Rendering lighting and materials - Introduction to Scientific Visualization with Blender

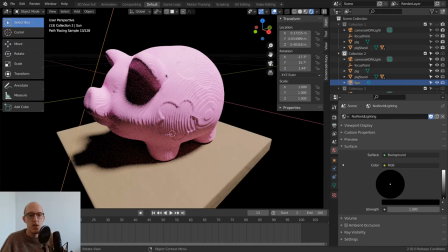1720s
For example, here you see perfect striations of the extraction algorithm,
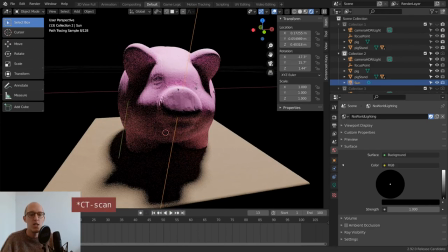1727s
because this piggy bank is from an MRI scan and the isosurface is extracted in ParaView.
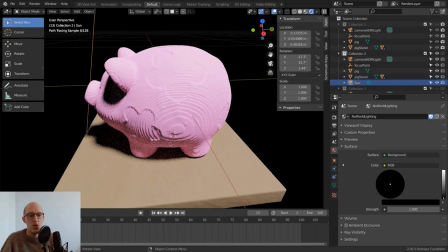1734s
And here you can see the resolution of the volume in the rings.
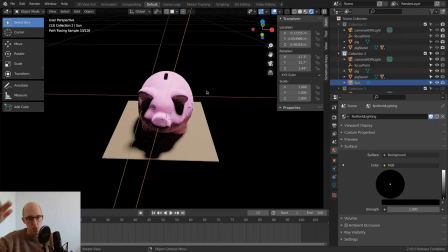1740s
But yeah, this is a sunlight, all the light coming from one direction. But if you go to the light options and then go to the properties panel and then go to the little light bulb, you see now we have a sunlight selected, but you also have a point light,
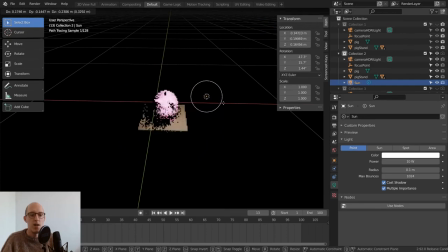1757s
which is one point that shoots light into all directions. So you can also play some very dramatic lighting in front of the piggy.
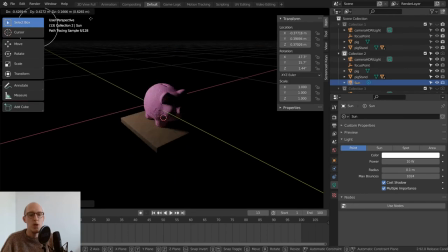1773s
And then you can determine exactly where you want to put the light. Further away, you get a more uniform lighting. Closer, you get a more dramatic fall off of the light on the object itself.
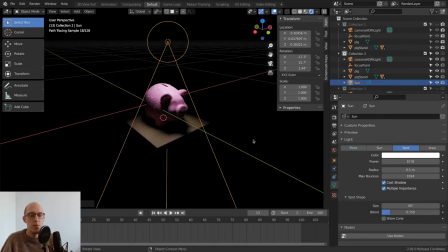1789s
And then you also have a spotlight, which is the same as a lamp. You can pointed in a certain direction, and the light rays only come out or get collected within this cone. And finally, we have the area light, which is very
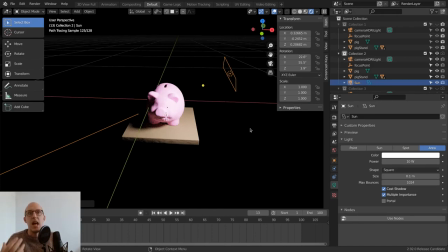1809s
useful because it mimics a lot of the lighting that is used in a photographic setting, in a photo studio. Like those diffuser boxes, those are also basically big planes with light.
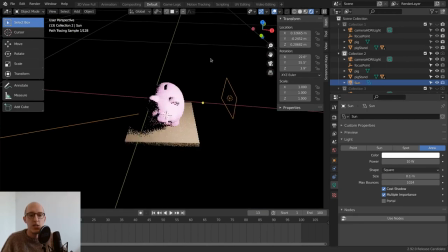1824s
And then you can also see what different sizes do with the object itself. If you grab it, rotate it a little bit, you see it now has soft shadows. But what happens when I change the size to a very tiny size? The shadows get harder and harder.
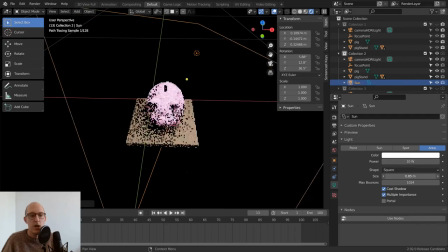1842s
Now they're pretty hard shadows. If I make it bigger, we get very soft shadows. So this way you can play with it. And if we have, for example, one light source with
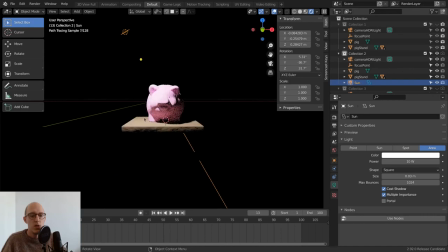1855s
one way you want to show more detail with, for example, you want to show this part of the face, you want to see the shadow fall. If you turn down the power a bit, oh, not so much.
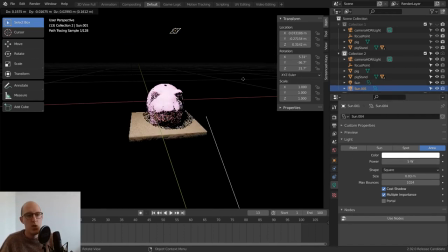1871s
And you want to have another light, for example, which is going to be a bigger light, but a little bit more diffuse.
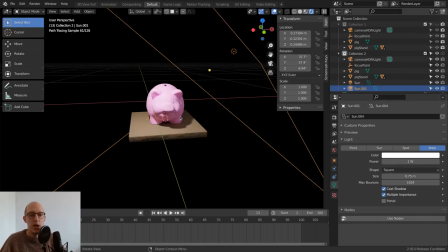1886s
It's going to be the fill light, which fills up the shadows in the back, on the back, so it doesn't look that harsh. As you can see, it fills up the shadows a bit, takes away the contrast a bit. And that's it about all the light sources. I mean, you can also change the color of the light source, for example.
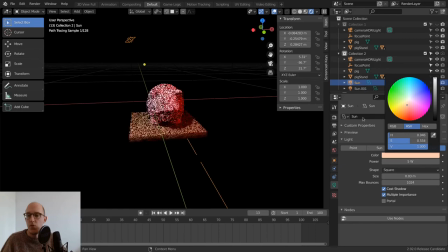1907s
One of them is going to be a little bit reddish, and the other one a little bit bluish. Then you can have nice contrasting colors as well. And that's it about the light objects, the color, the power, and the size, and the effects they have.
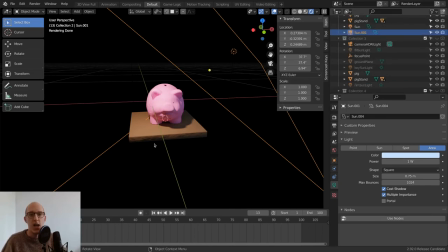1924s
But you can also combine those light sources together to get a proper lighting setting, a theoretical lighting setting. If you go to collection number 3,
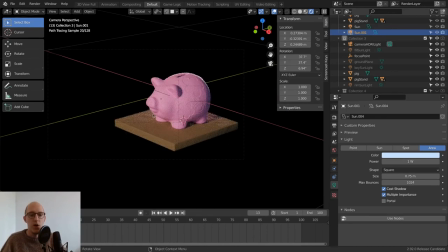1936s
you can see, and then go to the camera, the piggy bank is lit with a 3-point lighting. If you scroll down, this is collection 3. You have a key light, which is the main light which lights up the object and shows the detail on the object.
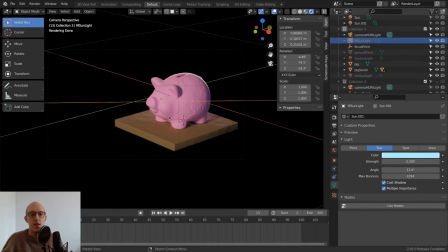1955s
And then you have the fill light, which is going to be the light from the other direction, which is going to fill up all the shadows itself.